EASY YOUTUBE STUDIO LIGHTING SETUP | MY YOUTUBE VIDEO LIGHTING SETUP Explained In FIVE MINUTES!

What's up guys, Tukes here from Tukes Productions, and today I'm going to be helping you guys get better lighting for your YouTube videos. So I'm going to show you guys how to go from this to this with these simple lighting techniques. So right now I'm using my camera audio and it probably doesn't sound that great. So we're gonna go ahead and plug in my lav microphone and you'll see how much of a difference that makes. Okay, so my lav mic is in and you can already tell how much of a difference it made to my audio. Audio is just as important as lighting.
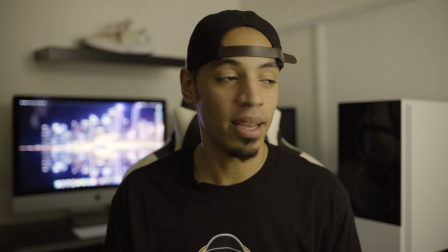[0:37]
So right now I'm only filming with one available light that I have in my room, but the problem with this light is that it keeps flickering. So I'm gonna go ahead and change this light out for my Aputure 300D.
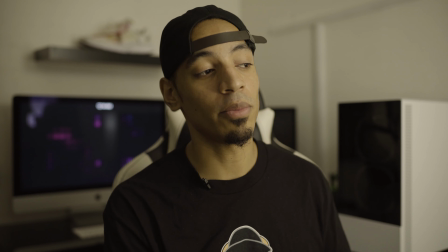[0:47]
If you don't have a production light to film with, I just wanna show you by simply moving this light on a 45-degree angle from my face, what it can do.
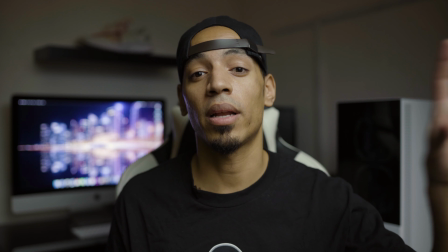As you can see, this light does a really great job at giving me a soft diffuse look. If it wasn't for the flickering, I would probably use this light as my main light.
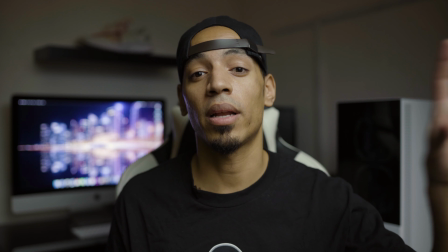[1:10]
I like to take my main light and put it on a 45-degree angle from my face. It gives me contrast, definition, and you also get these catch lights in your eyes. If I take this light and put it behind the camera or on top of the camera, you get this flat look with no contrast and no definition.
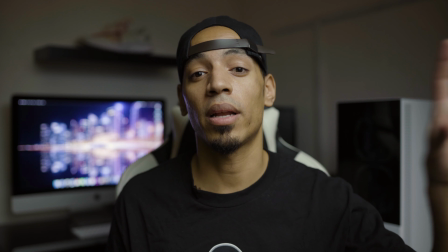[1:26]
So no matter what light you use, try to put it on a 45-degree angle to get the best look. Another problem with this light, aside from the flickering, is that it doesn't really create too much separation between myself and the background. It's just light spilling all over the room and it's not really controlled. So by swapping this light out with the Aputure 300D, I'll have much more control over my light.
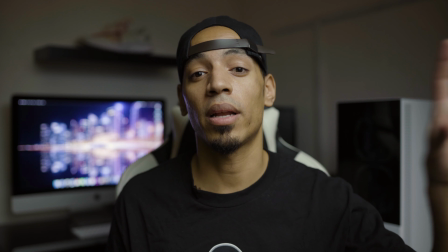[1:46]
Let's go ahead and switch over to my Aputure light. So now I have my Aputure light set up, but it's a bit too bright, so I'm gonna put a grid over the softbox so I can cut down some light, and also it'll help with the light spilling all over the background as well.
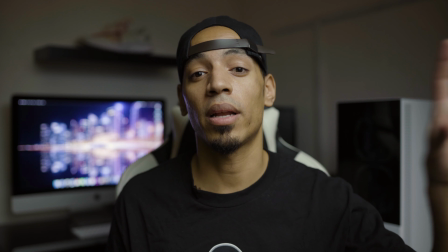[2:03]
With my grid on, you can now tell that my light is not spilling all over the background, and it also helped us cut down the amount of light that was hitting my face. This light I just set up is called a key light. This is going to be your main source of light and most of the time the first light you set up. If you don't have a light like this, there are plenty of options that are much cheaper.
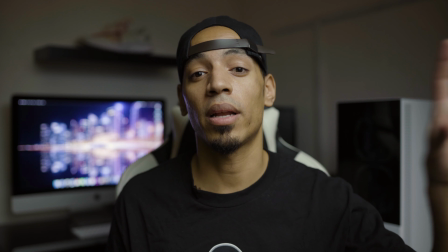[2:23]
As long as your light has a softbox or some sort of soft diffusion to it, they will do the job just fine. So if you have a softbox setup, I would definitely recommend raising your light up and tilting it down to give you a drop shadow on the opposite side of your face.
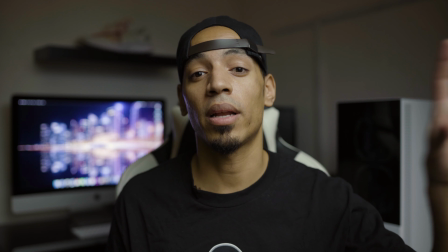[2:37]
Wherever you set your key light, try and make sure that you're getting a catch light in your eyes. A catch light is basically the reflection of the key light that you're using in your eyes. The very first clip, you'll notice that there was no catch light in my eyes. And the reason why was because the light was too far and was not placed in the right position. What I like to do is add some fill light on the dark side of my face.
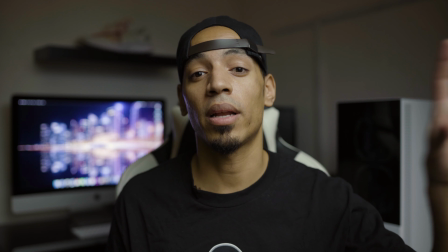[2:56]
The reason I like to add some fill light is because it's a little bit too dark on this side with just one light setup.
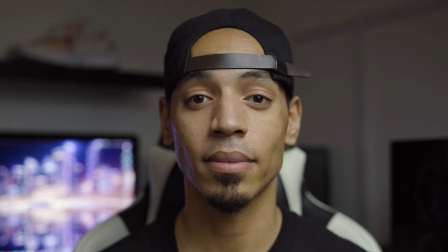[3:02]
Your fill light is mainly used to bring up the shadows in the dark side of your face. For my fill light, I use the Yongnuo YN360 and it's about 80 bucks.
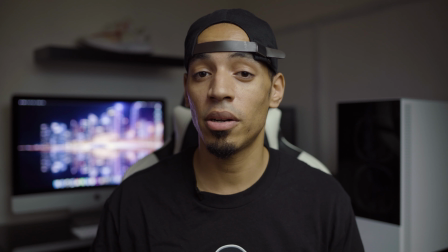[3:10]
Your fill light doesn't have to be anything crazy. It's just to add in some light to fill in the shadows. You just have to make sure that your colors or temperatures match with your fill light and your key light. I also use a layer of diffusion over my fill light so it's not so harsh on my skin.
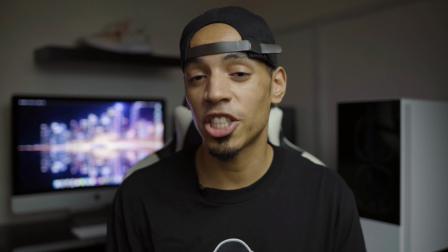[3:25]
If you don't have a layer of diffusion, you can simply put a t-shirt or a sheet over your light to soften and diffuse it. Now what I'm gonna do is add some backlighting.
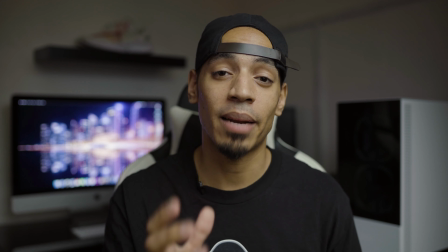[3:34]
I already have my computer screen on and it's giving me a nice scratch light on the side of my face, but it's not creating enough separation between myself and the background.
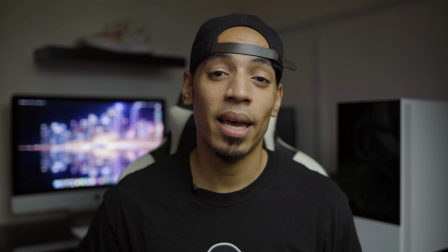[3:42]
So let's go ahead and add in some backlighting.
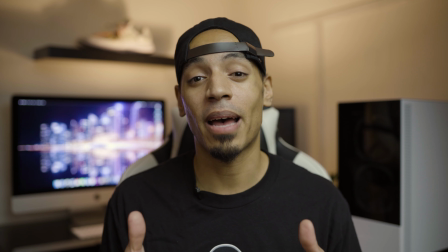[3:46]
If you don't have an RGB light for a backlight, you can simply use a lamp or even a $45 LED light. Let me show you what it looks like if I didn't have this RGB light on and I put a lamp back there. So this is what it looks like with a small lamp as my backlight.
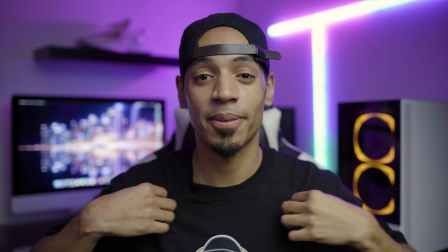[4:04]
And this is what it looks like with the small LED panel.